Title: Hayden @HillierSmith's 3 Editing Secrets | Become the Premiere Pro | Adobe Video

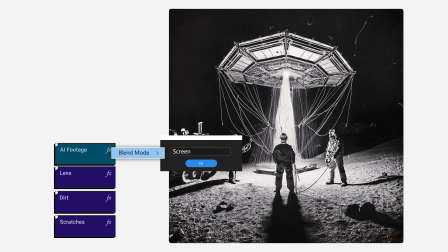Then used a screen filter so they come out through the images.
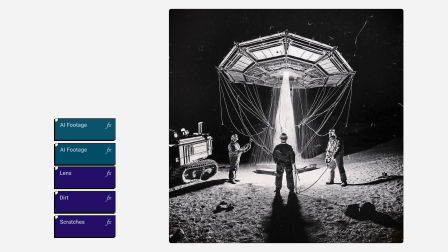But to then make the subject stand out more, made a duplicate with the subject masked out, and so they cover the dirty lens stock.
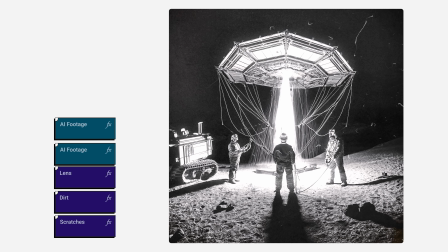Then gave it a linear burn to make it glow.
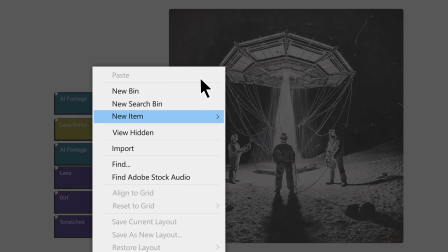Then a few extra details, I put a lens flares underneath the subject, and then use an adjustment layer to add a transform camera movement,
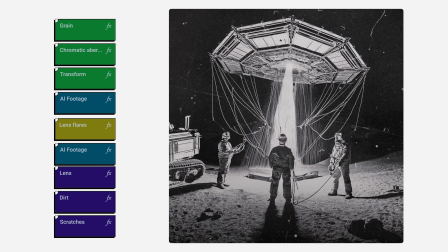chromatic aberration, and then grain to give more details to the image. It made the image go from this to this. It gives back a sense of believability and life into those images.
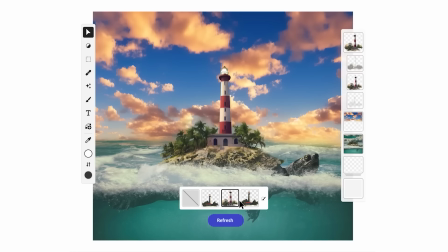Yes, generative AI is new tech, but it's been interesting to explore how it could improve my storytelling in post-production. And that's the magic word, isn't it? Storytelling. time and time again, when I interview guests on Editing Podcast, they always keep coming back to how they're using their story to motivate their cuts.
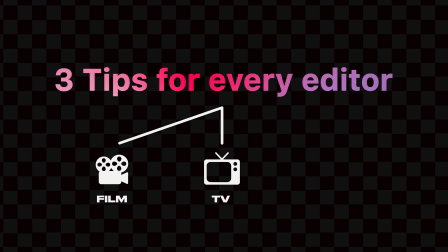And this is true for guests that edit for film, TV, and even what we're doing here on YouTube and TikTok.
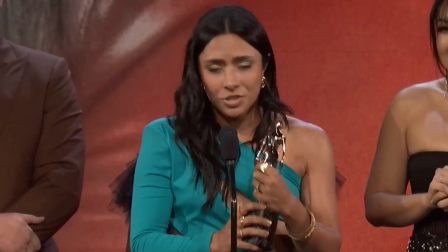And perhaps one of the best creators on YouTube right now is Michelle Carre.
Each of the videos that we released this year took over 12 months of production to make.
And I had the privilege of interviewing her and their editor, Ryan Forsyth. And this was an important interview for me because I know a lot of us content creators are trying to move into long form content. Most of us are making content up to 1 minute, but I know a lot of us are trying to make content that's going up to 20 minutes, 45 minutes, maybe even an hour.
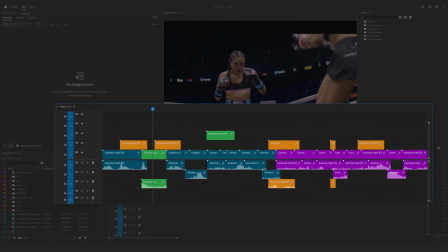And so to do that, one of the storytelling techniques that we should use is to make sure what we're doing at the start is attributable to the end. And Michelle Carre is a master at that macro style storytelling. And her and her team came across an interesting problem in one of their best videos.
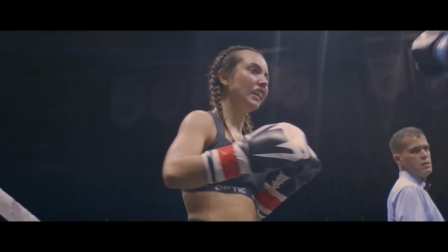How can you make a boxing match which could just be a simple action sequence, instead have a deeper emotional meaning
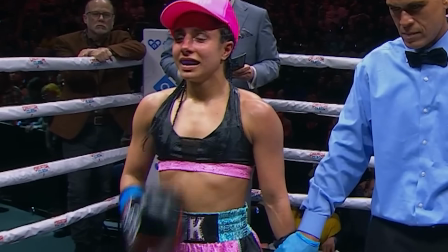and payoff? The answer is a classic editing and storytelling technique: foreshadowing.
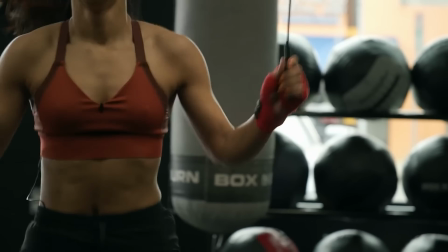So in order to have the final fight feel earned, they knew they had to find clips to foreshadow those beats.
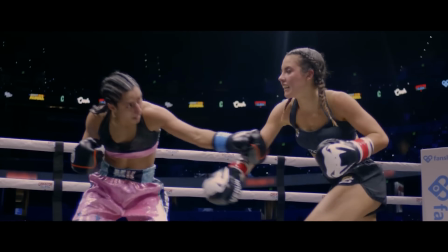Nice jab though. Step back, kind of wipe the nose a little bit.
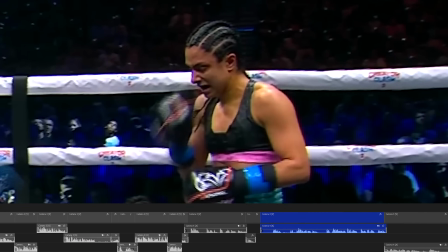I could just see the look on Michelle's face.
Things like Michelle's nosebleed in the finale, it had to be foreshadowed in the early training scenes.
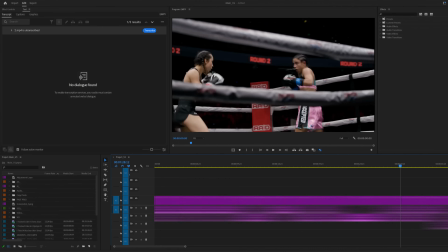You already know the problem. How are you going to be able to go through what is hundreds of hours of footage to find a clip that's relevant to that?
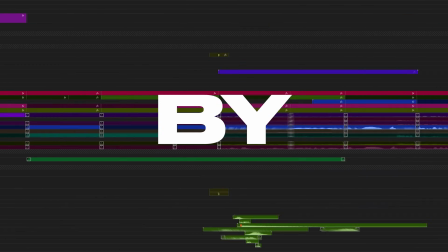No editor actually wants to brute force go through it minute by minute. You don't have to though.
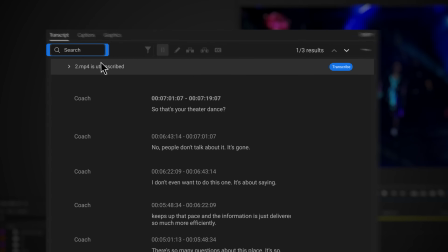Have Premiere Pro do it. You can just search nosebleed or nose.
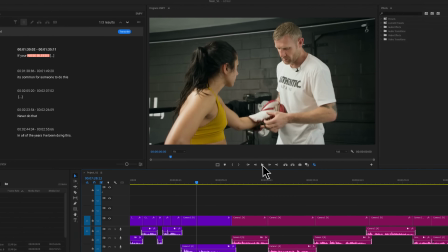If your nose bleeds, just come up somewhere there.
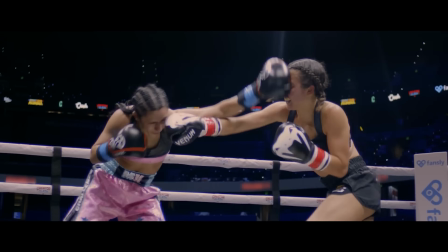Never do that. Nice jab though. Andrea, she answers back. A little blood seeping out of the nose here from Michelle.
There it is. Okay, I found it. Let's keep editing. Premiere's transcribing tool was built for this moment.
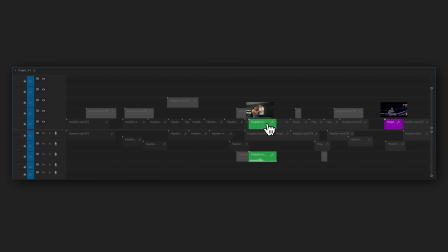And now I know I have that clip. I can put that in the first act. Everything is now connected.
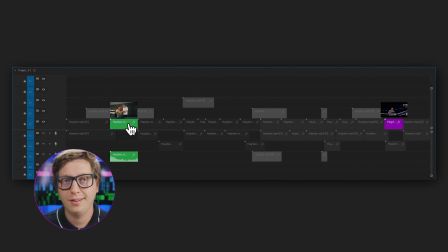You are now telling a story. Honestly, the transcribing feature is a godsend.
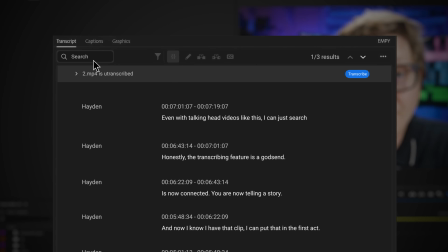Even with talking head videos like this, I can just search "I'm a fraud" and here is all of my takes on that. In fact, here are the opening lines of the video.
And as I said, I'm a fraud.
I shouldn't be here on the Adobe channel. I don't know anything. But maybe that's a good thing. It's quite liberating to not know anything.
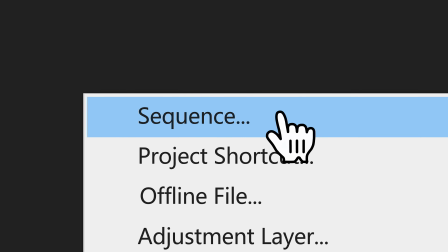It's really exciting when you open up a timeline and you don't know what you're gonna do.
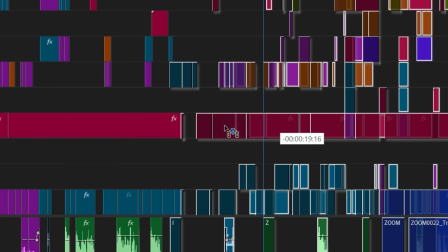A blank Premiere timeline is full of so many possibilities. So don't be scared of it.